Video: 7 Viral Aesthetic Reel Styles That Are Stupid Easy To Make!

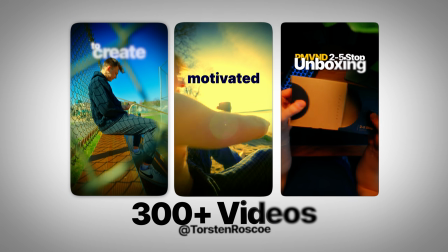[0:00]
I've created over 300 plus videos for my personal brand, and I've spent hours, even days editing videos, trying to find good looking styles that in the end look good but didn't perform well. Then I started noticing a pattern. The styles that not only look super clean, take only 15 minutes maximum to create, but these styles perform insanely well.
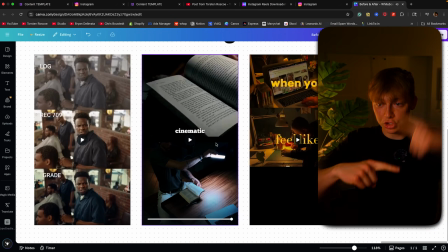[0:27]
And in this video, I'm gonna show you the 7 most insanely clean aesthetic Instagram Reels styles you can be implementing today to make a super clean aesthetic personal brand. I'll cover each reel style deeply so you get a real good understanding of why they work and how you can replicate it yourself. And if you're new here, my name is Torsten Roscoe.
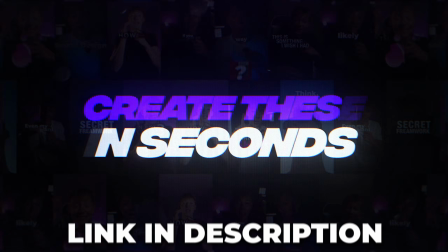[0:50]
I create digital assets for content creators just like you to create Instagram Reels exactly like all
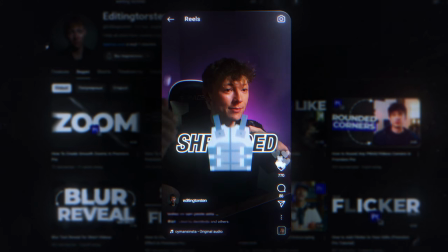[0:57]
of these I'm gonna be showing today in just a few simple clips using my editing assets and presets. I'll leave those down in the link in the description, and make sure to comment, like, and subscribe to the channel, and let's get right into this video.
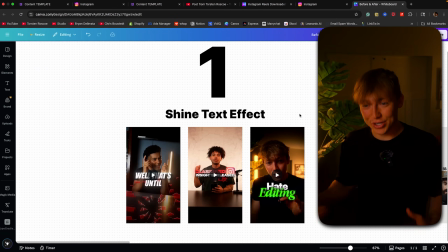[1:12]
All right, the first style that I've actually been
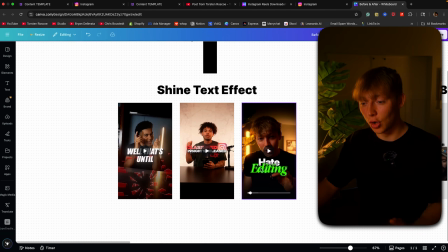[1:16]
integrating in my personal brand recently is this super clean, really cool, like shine text effect.
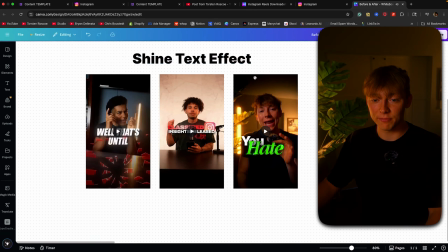[1:24]
So I'll play some few examples here.
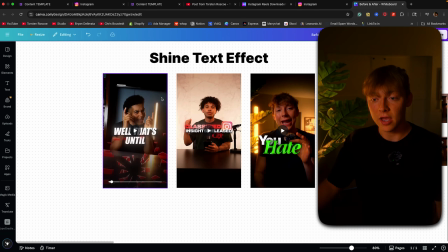[1:27]
Every single style, like I said, I'm gonna be going in depth, and I have multiple different examples for you guys so you kind of get a gif of how you can use it in your niche or how you can just spark creative ideas.
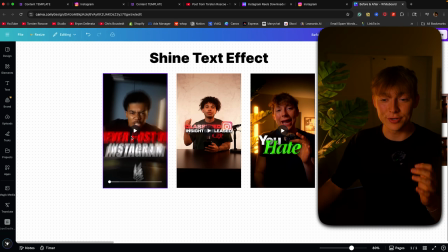[1:42]
So this guy, I don't know who he is, but he makes really cool content. He like raps to everything you can hear right now, but he uses this really cool like shine effect.
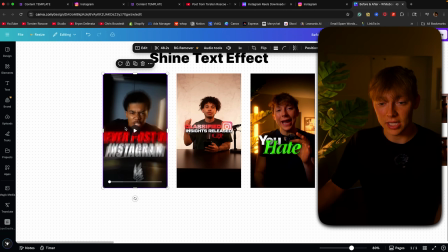[1:52]
Like you can see right here, it's right here. It's also like right in this beginning right here.
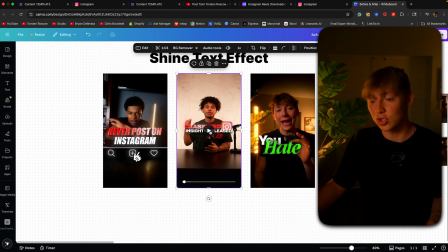[1:57]
Devin Jaffa, if you guys don't know, he's super big on Instagram. He also uses it.
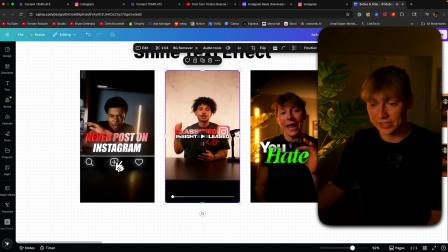[2:02]
So right here, you can see on that, you can see that this is the exact same as like that.
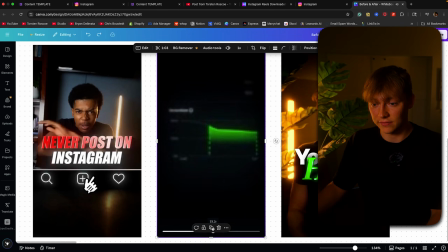[2:08]
I'll play it a little more, see if he uses it in this video. Ooh, it looks like he does right.
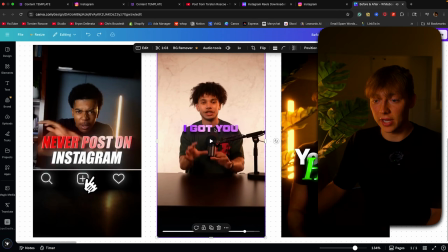[2:13]
He uses it right here also.
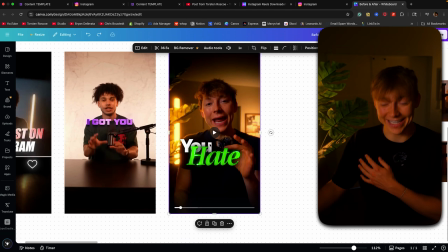[2:16]
And then I also, you know, the boy, the legend, the king himself, Torsten Roscoe, he uses it in his videos too. And I've really just realized that this style with this shine effect, it's super duper eye-catching,
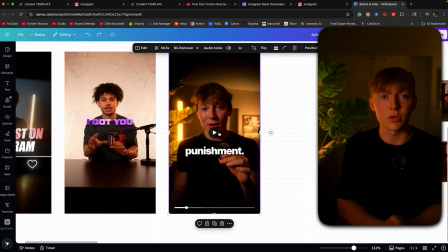[2:32]
and I think that's why this gets so much engagement and people love it so much, just because it's super good looking,
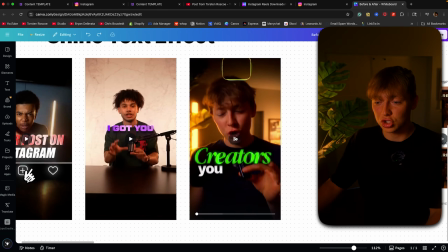[2:40]
but it also makes your videos feel super clean and super high quality. Like if I didn't really have this one, obviously my video would just look good because, you know, it's me. I'm saying that this video just has more of a unique look
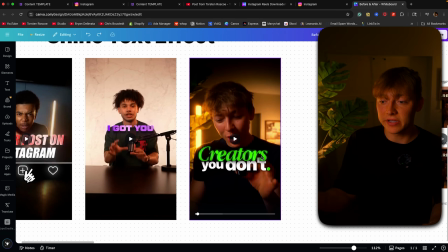[2:55]
and angle because I use it in this way with the colors and everything like that. And I think this style is just super good. And if you're not using this style, I think you're missing out. This is actually a pretty good trend that I've been seeing, and I hopped on. And if you're wondering like, hey Torsten, well, this is a good style, but how do I make it?
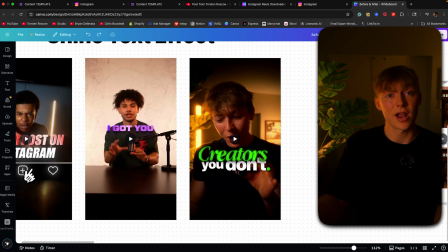[3:15]
Well, I actually created this shine effect inside of Adobe Premiere Pro. So if you guys use that, and even better, I made it into a single click option. So all you have to do is just drag and drop this preset into your Adobe Premiere Pro clip, and then it'll instantly add this shine effect.
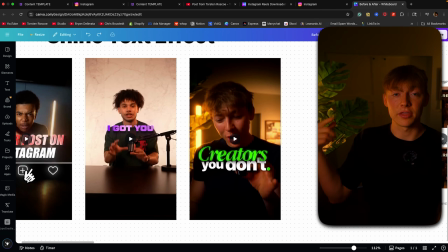[3:32]
You can totally customize it to your liking with your own fonts, the colorway, every single thing. I'll actually leave a video down in the link description, or I'll pop it up here too, showing you exactly how I use it in my content and how easy it is to use,
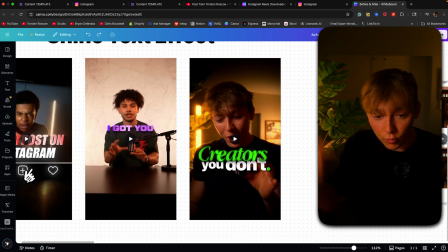[3:48]
so you guys can use this and hop on this trend right now to create a fuck ton of traction. This video and like all my other videos, I'm pretty sure got like over 30K views just by using this, which is absolutely insane.
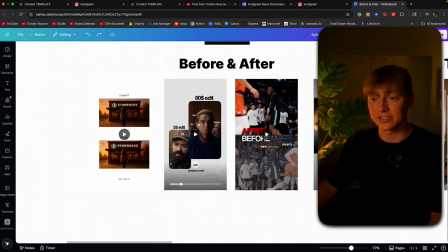[4:01]
So let's go on to the second style, which is before and afters.
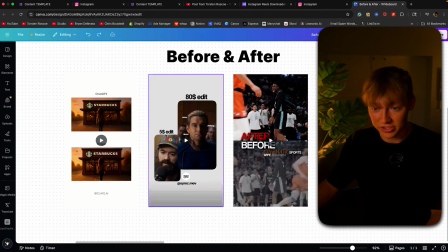[4:06]
I love before and afters. These are crushing.